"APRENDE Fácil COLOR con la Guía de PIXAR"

Dar color a nuestras ilustraciones no tiene que ser complicado,
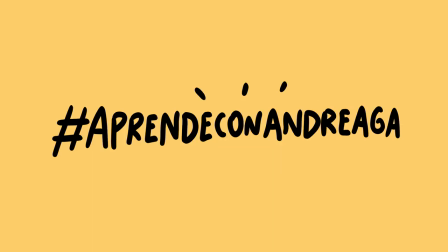pero si pensamos en la teoría de color dirás qué aburrido, pero en realidad es como un juego cuando nos dicen quiénes son los colores primarios, rojo, azul y amarillo. Y luego en el colegio nos enseñan los colores secundarios que son las mezclas de esto, rojo y azul, morado, rojo y amarillo, naranja, azul y amarillo, verde. Y hasta aquí sabemos lo esencial. Luego empiezas con el dibujo y sabes bastante, pasas por el boceto,
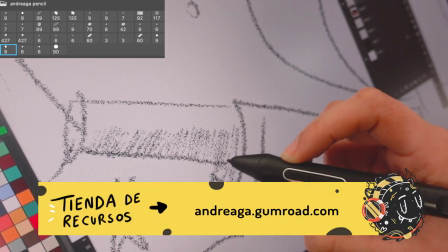pero llega la hora del pintado y no sabes qué paletas de colores usar para tus ilustraciones
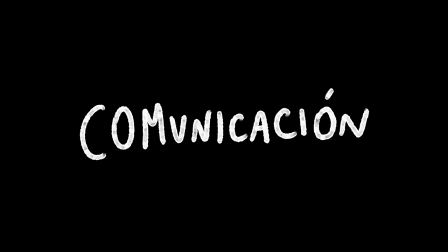Eso es porque no te preguntas qué es lo que quiero comunicar con mi ilustración o en qué ambiente se encuentran, qué emociones está sintiendo mi personaje Y eso es lo esencial para dar la paleta de colores adecuada Soy Andrea Gá y hoy día mi de hoy Pixar es un estudio de animación por supuesto experto en color y sacó su libro hace unos años atrás
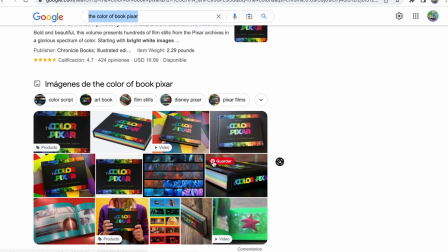que básicamente recopila escenas de sus diversas películas pero etiquetadas de acuerdo a una paleta de colores y por supuesto Pixar se basa en toda la paleta del arco iris y vamos a ver aquí
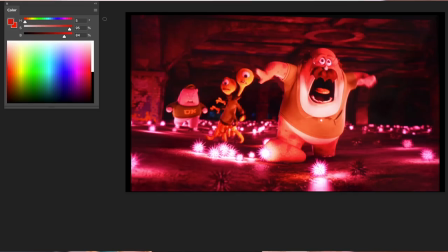cuando etiqueta el color rojo a diversas escenas Como lo pasa la
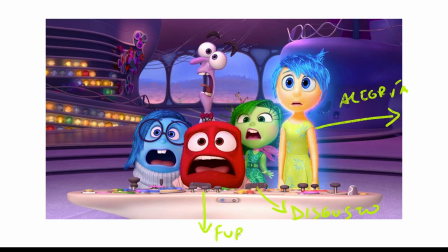escena por ejemplo de Intensamente donde está Furia representada por el color rojo.
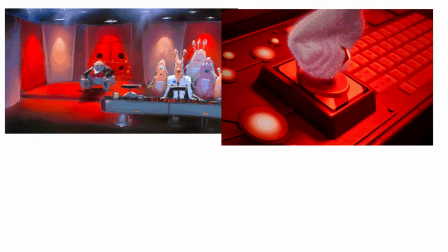Luego pasa estas otras escenas de color rojo que más adelante lo hablaremos en lo que es psicología del color. Esta escena también que es una pintura conceptual de Monster University. Y por ahí también un diseñador y director de arte.
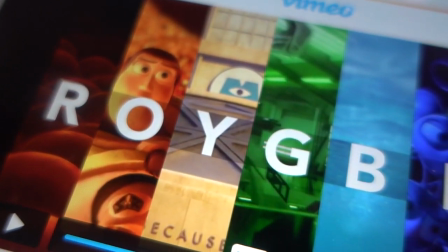Hablo también sobre este libro y por supuesto sobre cómo utiliza Pixar el color. Y él también recopiló en un video que vemos por aquí las diversas
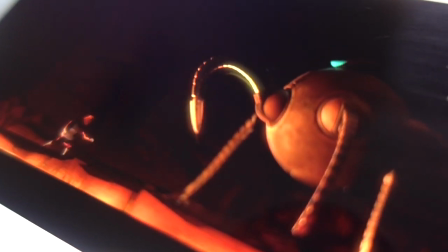escenas de las animaciones que hace Pixar Pero también etiquetadas por estos diversos colores y que cada color representa una emoción Pero también nos ayuda bastante lo que es iras, cómo usa Pixar, la teoría del color, cómo usa el círculo cromático Y básicamente nosotros en Google podemos encontrar diversos círculos cromáticos pero el mejor círculo cromático para mí de todas maneras va a ser el que tiene de 12 colores. Este es muy fácil porque podemos empezar a diferenciar con colores fríos y colores cálidos y
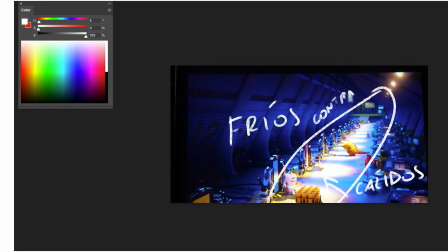si tú mezclas estos puedes encontrar cierto contraste como vemos aquí en esta escena.
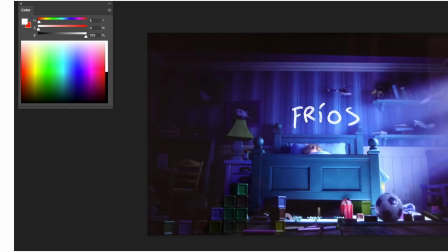Pero también los colores fríos nos van a ayudar bastante a representar distintos ambientes Por ejemplo, noche, frío, por ahí también puede ser depresión, por ahí tristeza Pero también en la parte cálida nos pueden ayudar a representar ciertas emociones alegres con más calidez O por ejemplo,
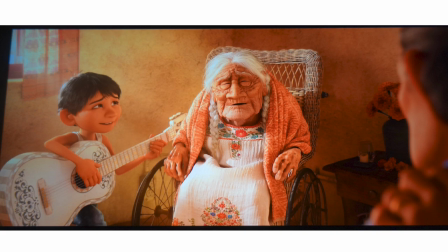en la escena de Coco, donde vemos una escena cálida un poco más de alegría Y eso nos va a ayudar bastante a representar nuestras ilustraciones Antes de pasar a las diversas armonías de color,
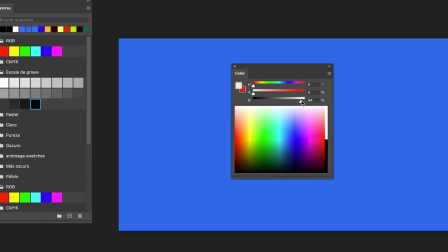es importante diferenciar lo que es el brillo Relacionado por supuesto con la luz y con las sombras Acuérdate que sin la luz no hay color Y otro punto también esencial es la saturación Que es el nivel de pureza respecto a los grises Y por ejemplo en estas dos escenas tenemos la película de Pixar Donde la escena aquí está más saturada y representa lo que es alegría, bonitos momentos Pero si desaturamos un poco más esta escena Nos puede
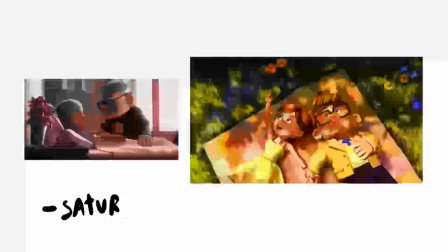evocar quizás a tristeza Como en esta otra que la desaturaron por supuesto Entonces,
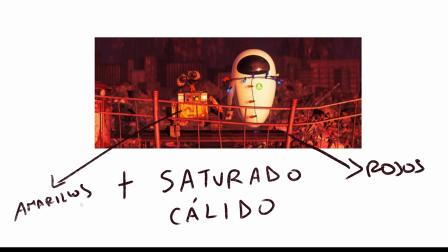más saturado un color es más expresivo Luego vienen las armonías, que son varias Pero vamos a hablar sobre las principales Por ejemplo,
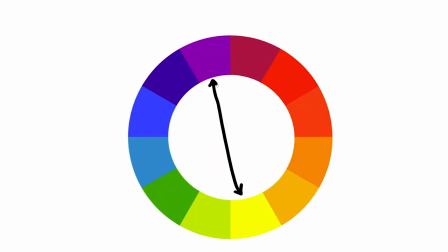los colores opuestos Que básicamente en el círculo cromático van a estar opuestos entre sí Que también se les denomina complementarios Y aquí,
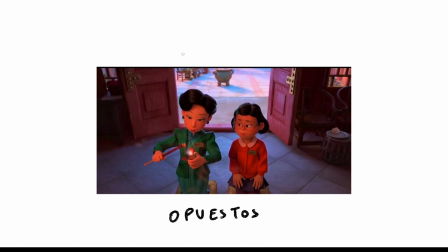por ejemplo, vemos el rojo opuesto al verde Que por supuesto, esto lo vas a encontrar bastante en la película de...